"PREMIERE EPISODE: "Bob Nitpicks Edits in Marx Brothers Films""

Hi, everyone. This is Bob Gassell from the Marx Brothers Council podcast. I'm here with the inaugural segment of my new show, Bob Nitpicks the Edits in Marx Brothers Films, or whatever we're going to call it. We'll call it something else, but that's what I'm calling it right now. Bob Gassell edits the nitpicks, whatever, in Marx Brothers Films. So this is the first episode, and today we're going to look at this little gag I saw last night in Monkey Business when it aired on Turner Classic Movies. Now, we've all seen the film a million times, and I've seen it a million times. And one little edit made me smirk. I am a TV editor by trade, so these things tend to stick out for me, maybe more than most people. So why don't we take a look at the scene, and then I'll go through it, what happened, why it was done the way it was, and how I would have edited it. So let's go to the film.
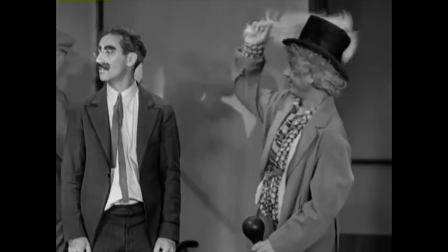[0:59] you could have knocked me over with a fella. He gives you service.
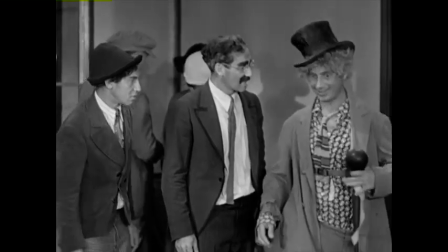[1:07]
Okay, there it is. A simple gag. Not much to it. But I shrugged when I saw this.
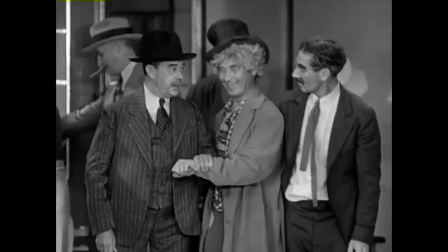[1:12]
I thought it was a real sloppy edit. But after examining it a little, I saw exactly why it had to be done this way.
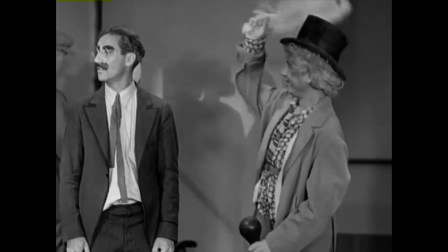[1:19]
I'm going to play it for you again, and I want you to notice how Harpo pulls the feather back to his body before the cut, and then again after.
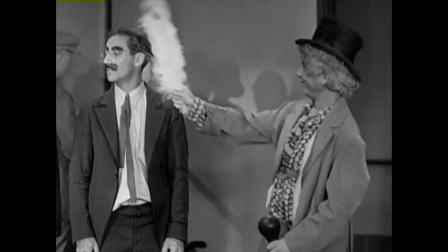[1:29]
Now, you might be thinking, that's an easy fix. Why don't they just cut the scene before Harpo pulls his arm back?
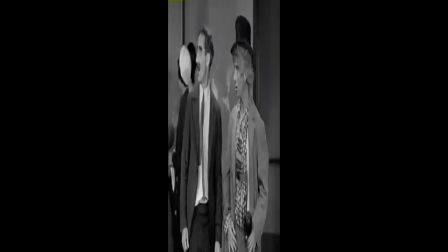[1:34]
Well, if he did that, look what happens.
You know, when he said that to me, it could have knocked me over with a feather.
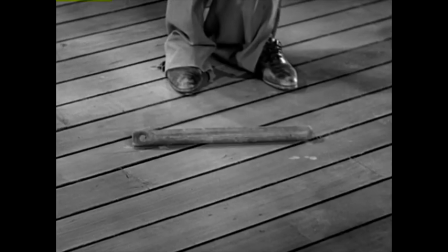[1:41]
He missed Groucho falling over. So the cut had to happen when it did.
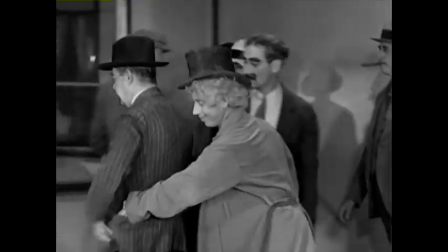[1:46]
Still, it would have been smoother if Harpo already pulled the feather back so much when they cut to him. Here's what that would look like.
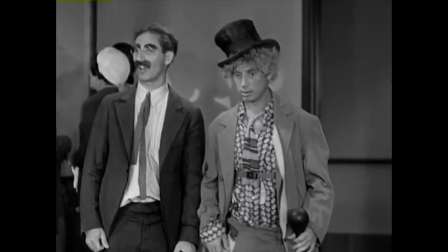[1:52] You know, when he said that to me, it could have knocked me over with a feather.
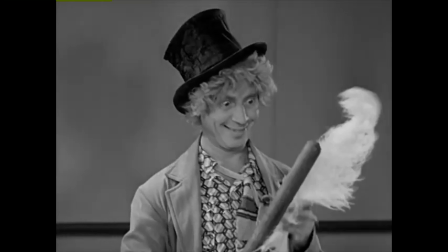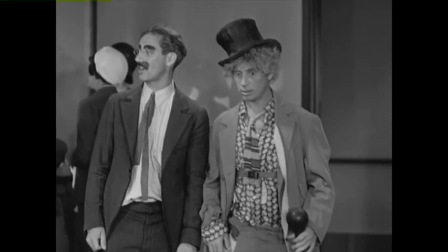[2:00]
I want to point out one more thing that I noticed. We're going to slow it down and in a moment close up on Harpo's hand after he pulls the feather back.
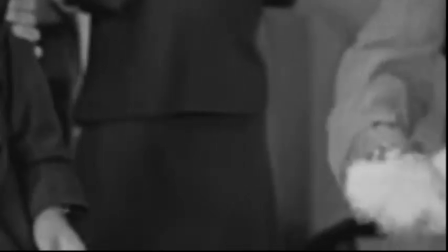[2:09]
He makes a definite flicking motion as if he's throwing something away. I'm going to repeat it a few times.
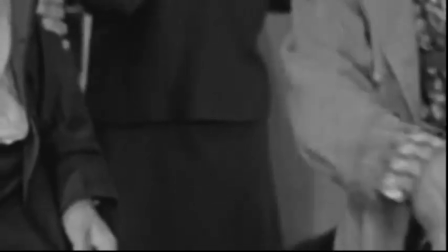[2:15]
I don't think they were supposed to be wide enough for us to see that there was nothing in his hand.
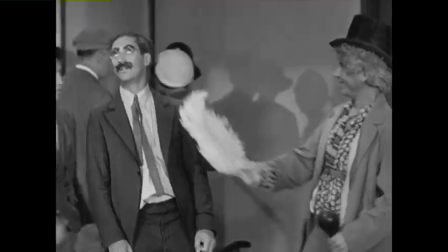[2:20]
My guess here is that they shot a version where there was going to be no insert shot of Harpo and that he was just supposed to throw the bar on the ground.
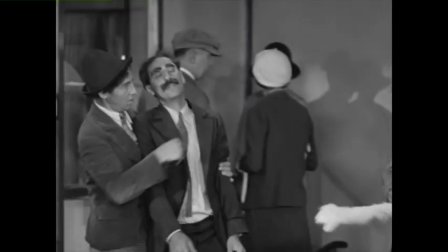[2:27]
But perhaps they thought it didn't register what was going on unless you clearly saw Harpo actually pull the bar away from the feather.
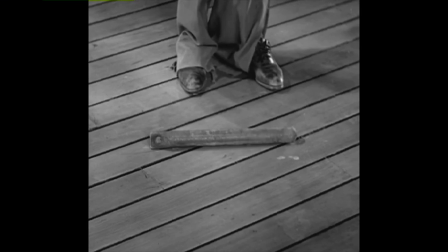[2:33]
So it's hitting you over the head, so to speak. So I'm going to play the gag one more time with that variation.
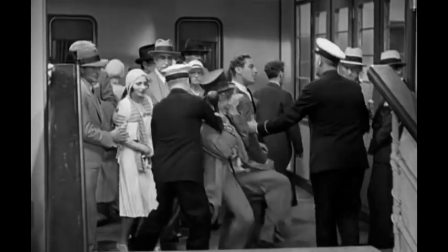[2:41]
This is how I might have edited it.
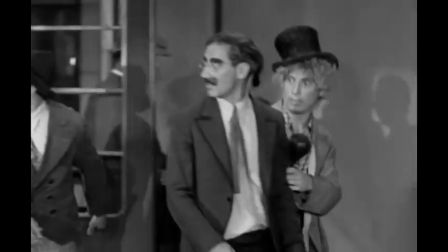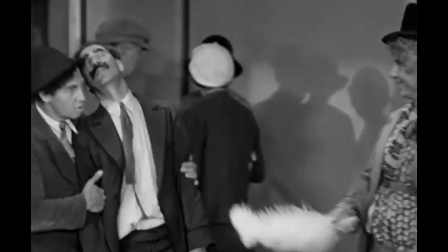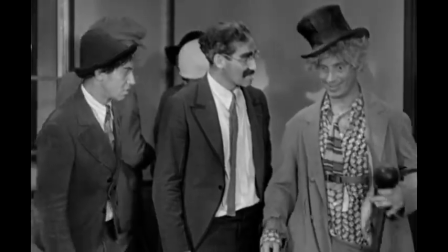[2:54]
And there you have it. There is a waste of about three minutes of your life that you're not going to get back, but hope you enjoyed it anyhow. And join us next time on our next episode of Bob Criticizes the Edits and Nitpicks at the Edits of the Marx Brothers Films. We'll come up with a title by then.